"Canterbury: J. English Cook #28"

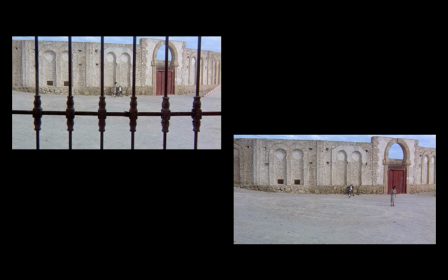24:27 First, the regimented Cartesian grid, a trope of Western picture making that emphasizes the surface of the canvas and screen, and second, a circular space that bleeds beyond the canvas borders. Indeed, cars enter, loop, and exit. The girl wanders, circles, exits, and returns again.
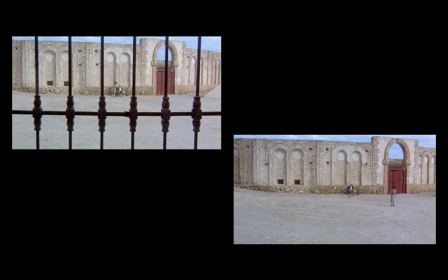24:46 It is precisely the circular 3D space that the camera engages when it finally breaks free of the Great's gridded cage. By pushing beyond the window frame, the lens explodes the metaphor of the picture as a window onto the world, literally becoming one with the world it purports to present.
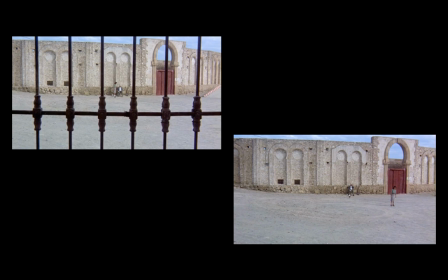25:03 It breaks down, in other words, both the Cartesian grid and Descartes' dualism, dissolving the divide between body and mind. This centuries-long tradition of humanistic linear perspective disintegrates as the camera emerges beyond the grate, pans to the left,
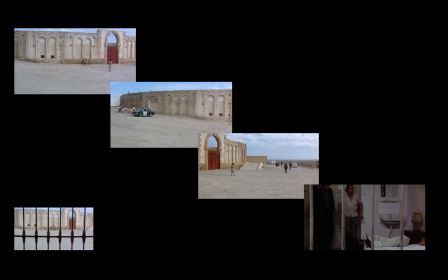25:20 and swivels in a 180-degree rotation to look back from outside the bars on Locke's dead body. We see in nearly full view the everyday world these people inhabit, from a group of congregating school kids to a horse and buggy driving lazily along a road.
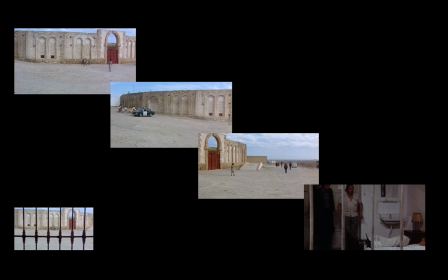25:37 This circular pan imitates the witch doctor's actions. By rotating the camera, Antonioni manifests his machine's objective viewpoint and flips it back on Locke.
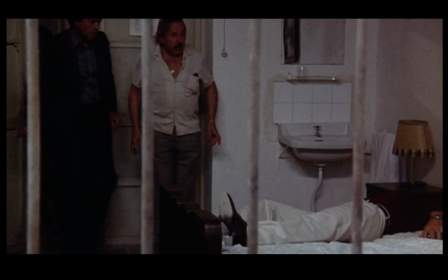25:47 Albeit a Locke whose head is decapitated by the edges of the frame, his red shirt shadowed into black. Acting then as an embodied surrogate for sight, the camera achieves the very release from alienation that Locke can only achieve in death.
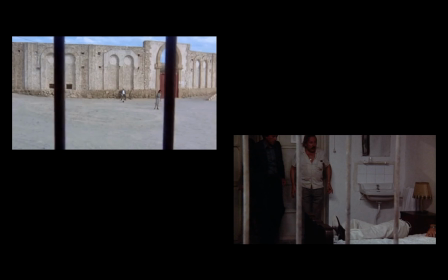26:04 Indeed, like Charon's voyage across the river Styx,
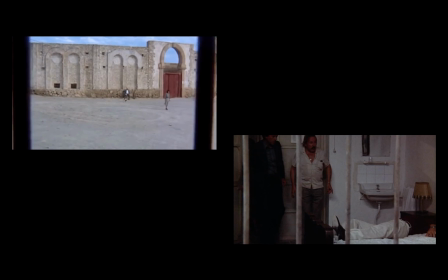26:07 the swaying camera's final push beyond the grates generates a euphoric afterlife sensation of floating being.
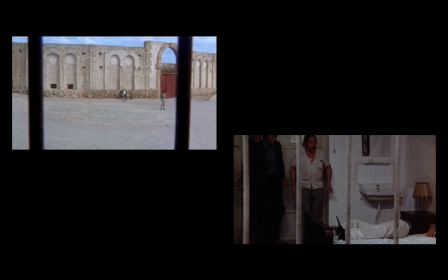26:15 By disorienting our bodily engagement with the screen's Cartesian grid, Antonioni's lens opens up a new field of phenomenological operations.
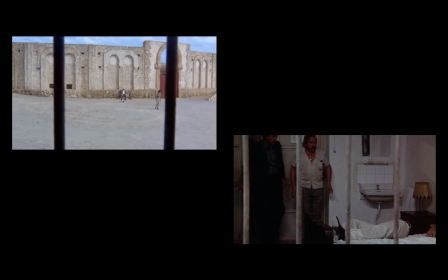26:23 In shifting spatial camera rhetorics, Antonioni establishes passage into virtual space.
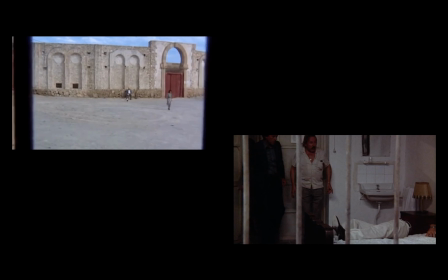26:29 As an advanced parallel to 1970s video games and engineering software,
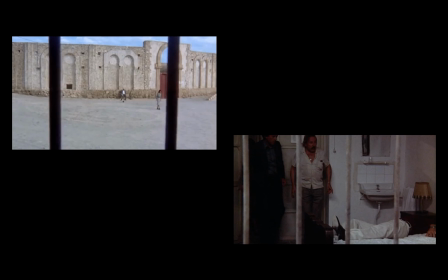26:34 the passenger's penultimate scene acts as a spatial analogy for not only Locke's embodied escape,
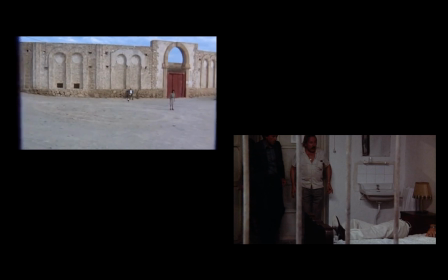26:40 but also for the emerging freedoms offered by new 3D design technologies,
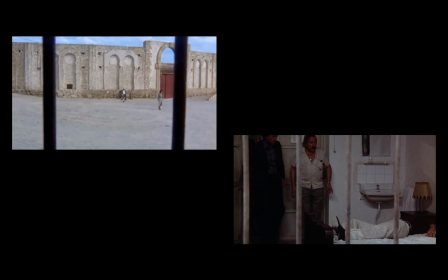26:46 including the ability to pivot between multiple points of views on
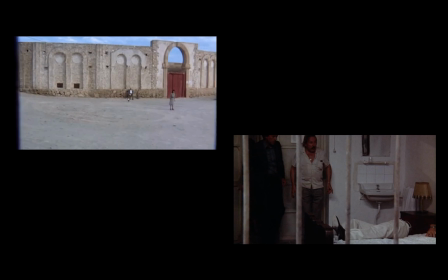26:50 a single screen rather than drawing a multitude of static perspectival sketches,
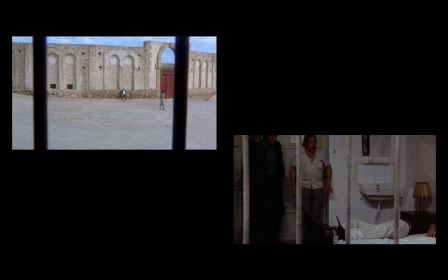26:55 the analysis through animation of different part-to-whole systems, in this case the protagonist and his myriad surroundings,
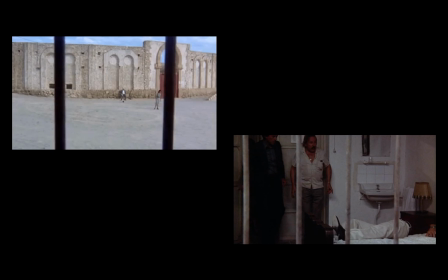27:02 or the hotel room, the window, and the desert crossroads, the mechanical, technically objective visualization of space,
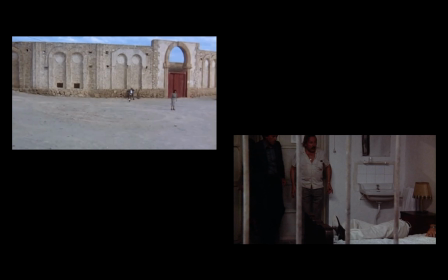27:09 and an emphasis on not only geometries, like the window's gridded bars and the bullring's curved walls, but also on materiality,
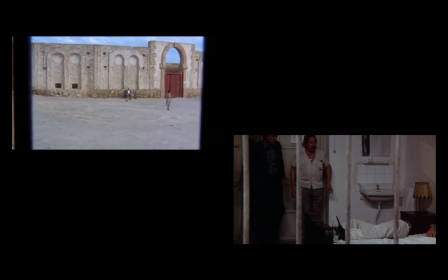27:17 on the changing lighting effects, color, and texture, the elements that together create an overarching sensorial effect.
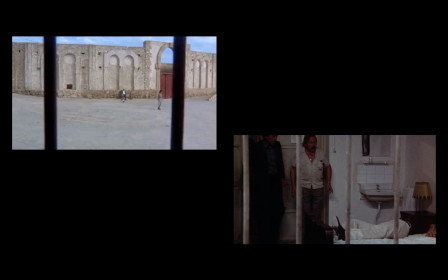27:25 This theme, that new virtual spatial strategies can unlock novel freedoms,
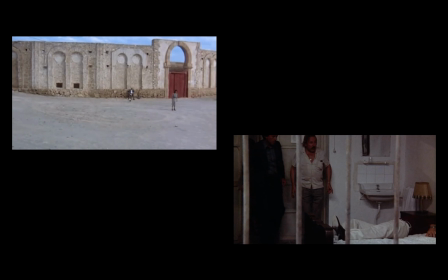27:30 is shared between Antonioni's film and many contemporary 3D designers, revealing the ideological stakes of stepping into a space of representation.